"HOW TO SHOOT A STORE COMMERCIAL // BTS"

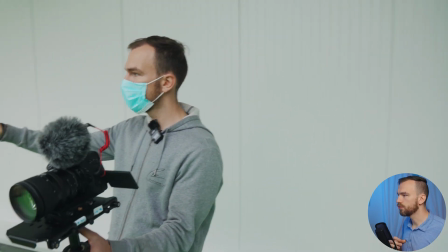604s
Then I want to also make sure that I shoot something where there's an
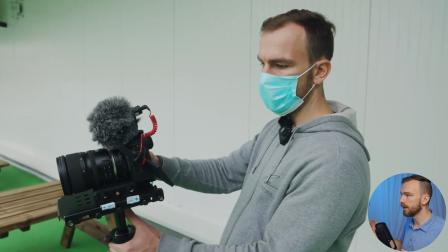609s
interaction between a visitor and the people working for Decathlon,
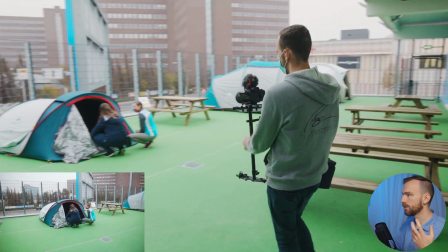614s
that they kind of consult the people what they should take care of when they want to buy something.
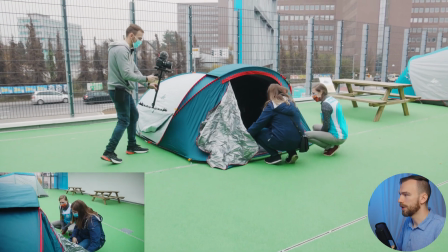620s
So I also wanted to show that. So and here I basically catch them where she is kind of consulting her for buying a tent,
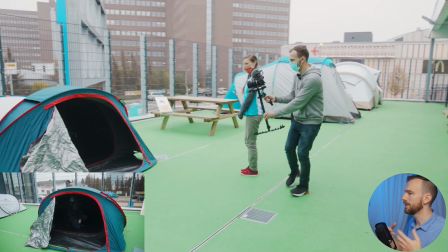629s
and she's basically testing that and going inside.
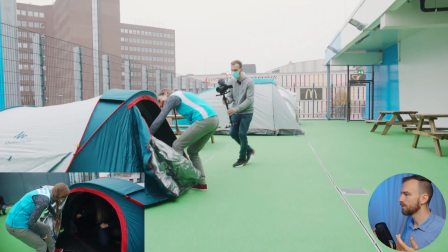633s
So here I basically do the same like always, first with the glide cam, getting some wide shots, then getting some tighter shots.
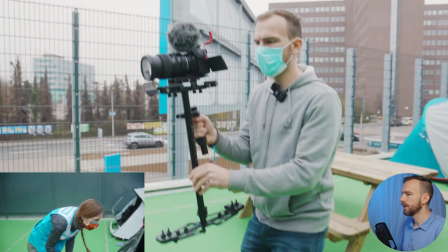643s
Also kind of moving with them here a little bit closer, and I try to have her in center of the frame, or basically that she's visible.
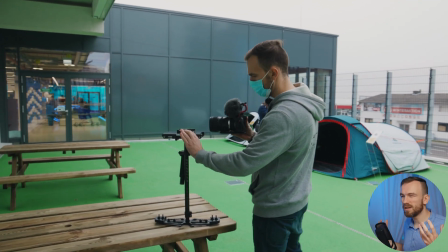651s
And then what I also like to do is, because when you do like gimbal shots, they always kind of look the same, right?
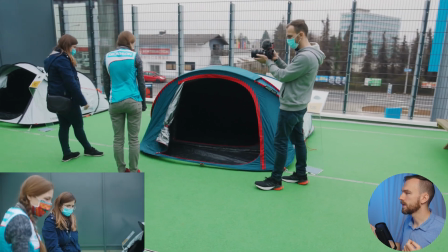658s
So I switched basically very fast to handheld mode, and I've shot handheld.
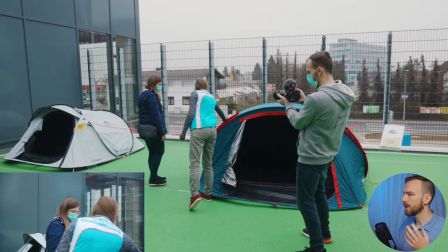665s
That's really great that I also have a stabilized lens, and also the camera has in-body stabilization to counteract my little shaky movements.
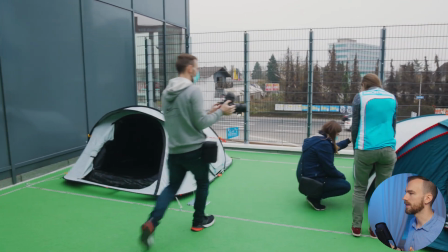673s
And this way I'm very flexible and very fast, so I try to get as much angles possible.
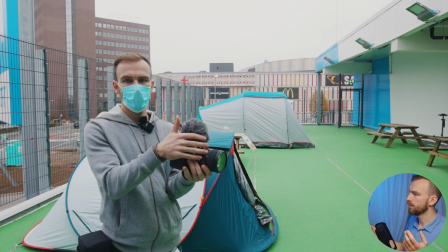681s
Here I basically saying what I'm doing is basically to get an extra step of stabilization.
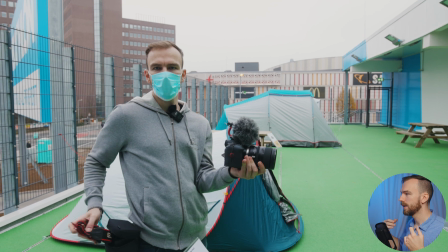688s
Therefore I used the camera belt, and then I just clip them onto the side,
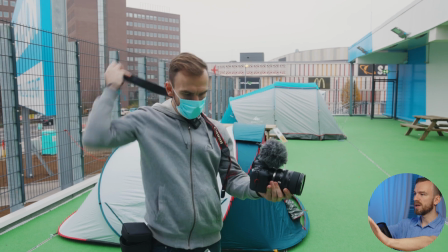693s
and then when I push it straight forward I have an extra step of stabilization.
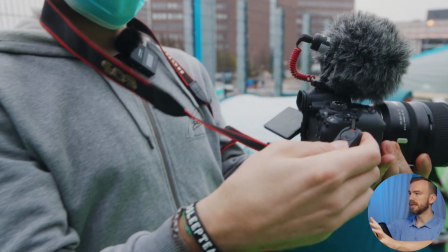699s
That is really helpful, because when I push it, it basically is tight, and that also kinds of avoids little shakes.
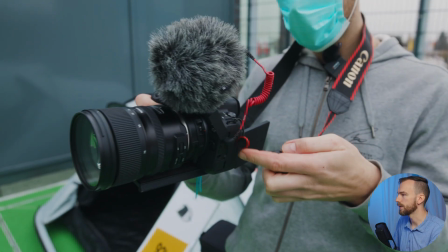707s
So if you don't have a camera which has a stabilized sensor,
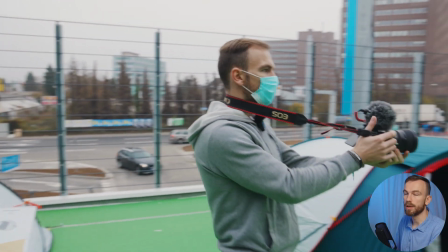711s
so if you do something like that, that's really great and helps to keep your footage nice and steady.
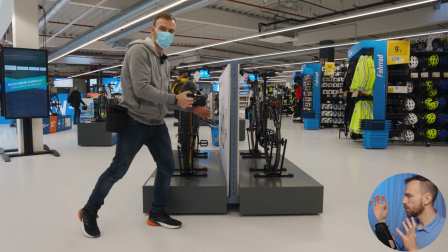716s
So and then basically at the end I'm showing here a little bit of my coverage.
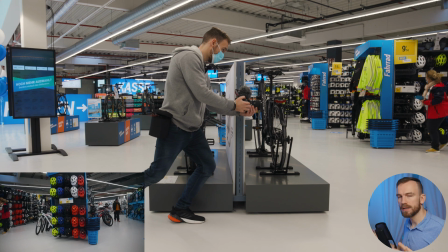721s
So what I've already said is that I want to have like especially a variation of shots, because at the end of the day,
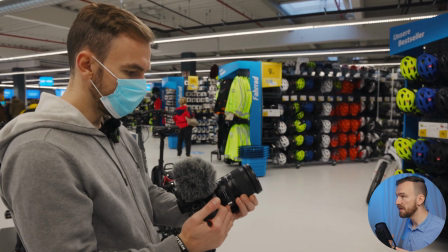730s
when you are in the editing and every shot looks like wide angle-ish, it kind of looks the same and it's not really interesting.
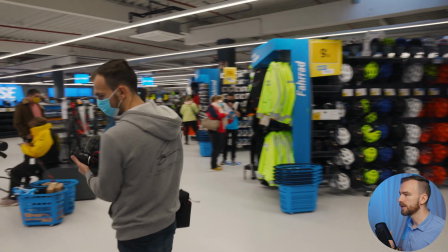737s
So here on this helmet shelf I show which kinds of shots I'm using.
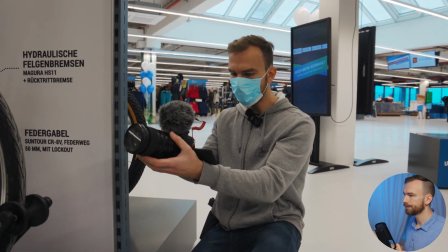744s
So here I'm using a push in, and it's a wide shot, and then I basically do the same
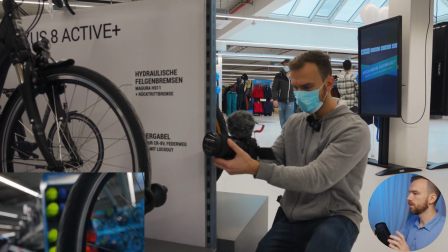754s
for basically another shot, like here a little bit of low angle, and I use the tire to make the image more three-dimensional.
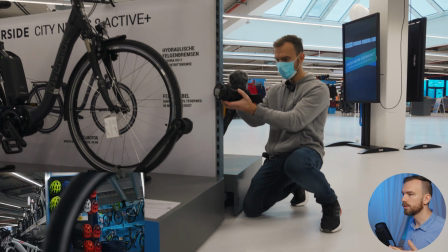762s
That also is kind of a variation of that first shot, so not always have a variation in the edit, it's really important.
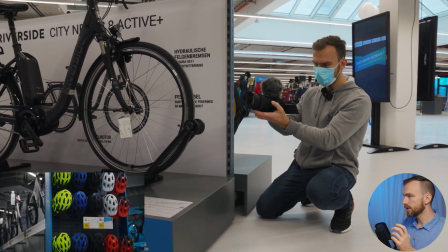770s
So I have these shots right here that I moved really closer in, all the way to 70 to have it even closer.
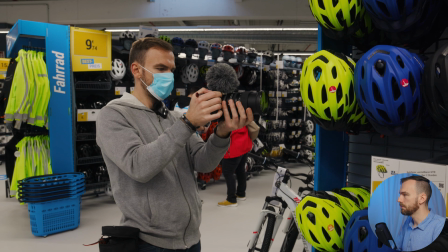778s
So I have these three shots, then I do another close-up with my hands,
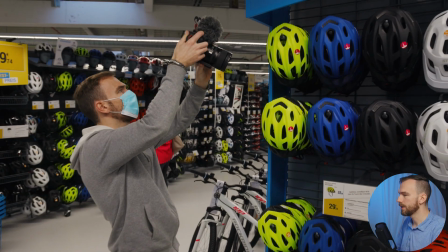783s
just showing one line of these helmets here especially, and then also from the bottom to do a little pan.
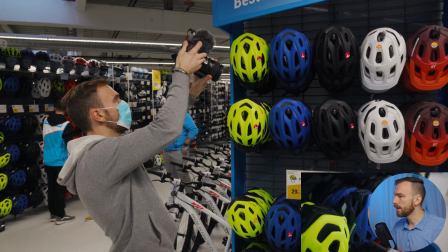791s
So that way from the same scene actually I have like 6 different shots, which really helps me when I'm in the edit.
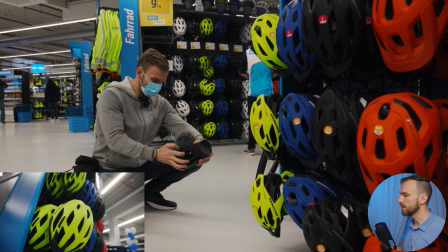800s
I can pick the one that mostly fits the style of the video what I'm going for.
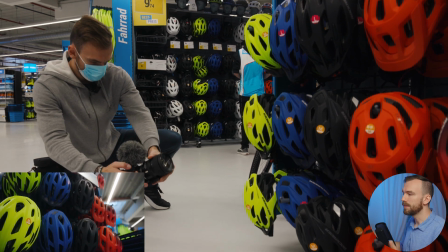806s
And that's basically it.
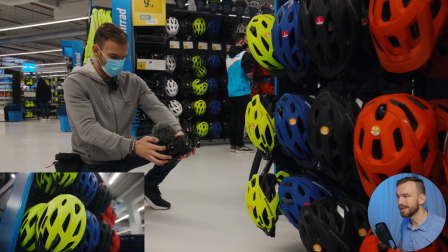809s
As I've said, I always shot it on a Canon EOS R6, especially for run and gun scenarios where you need to be really fast and efficient. So as I've said, that was it. If you have any further questions, just drop them down in the comments below, and I'm gonna see you in my very next video, guys. Cheers!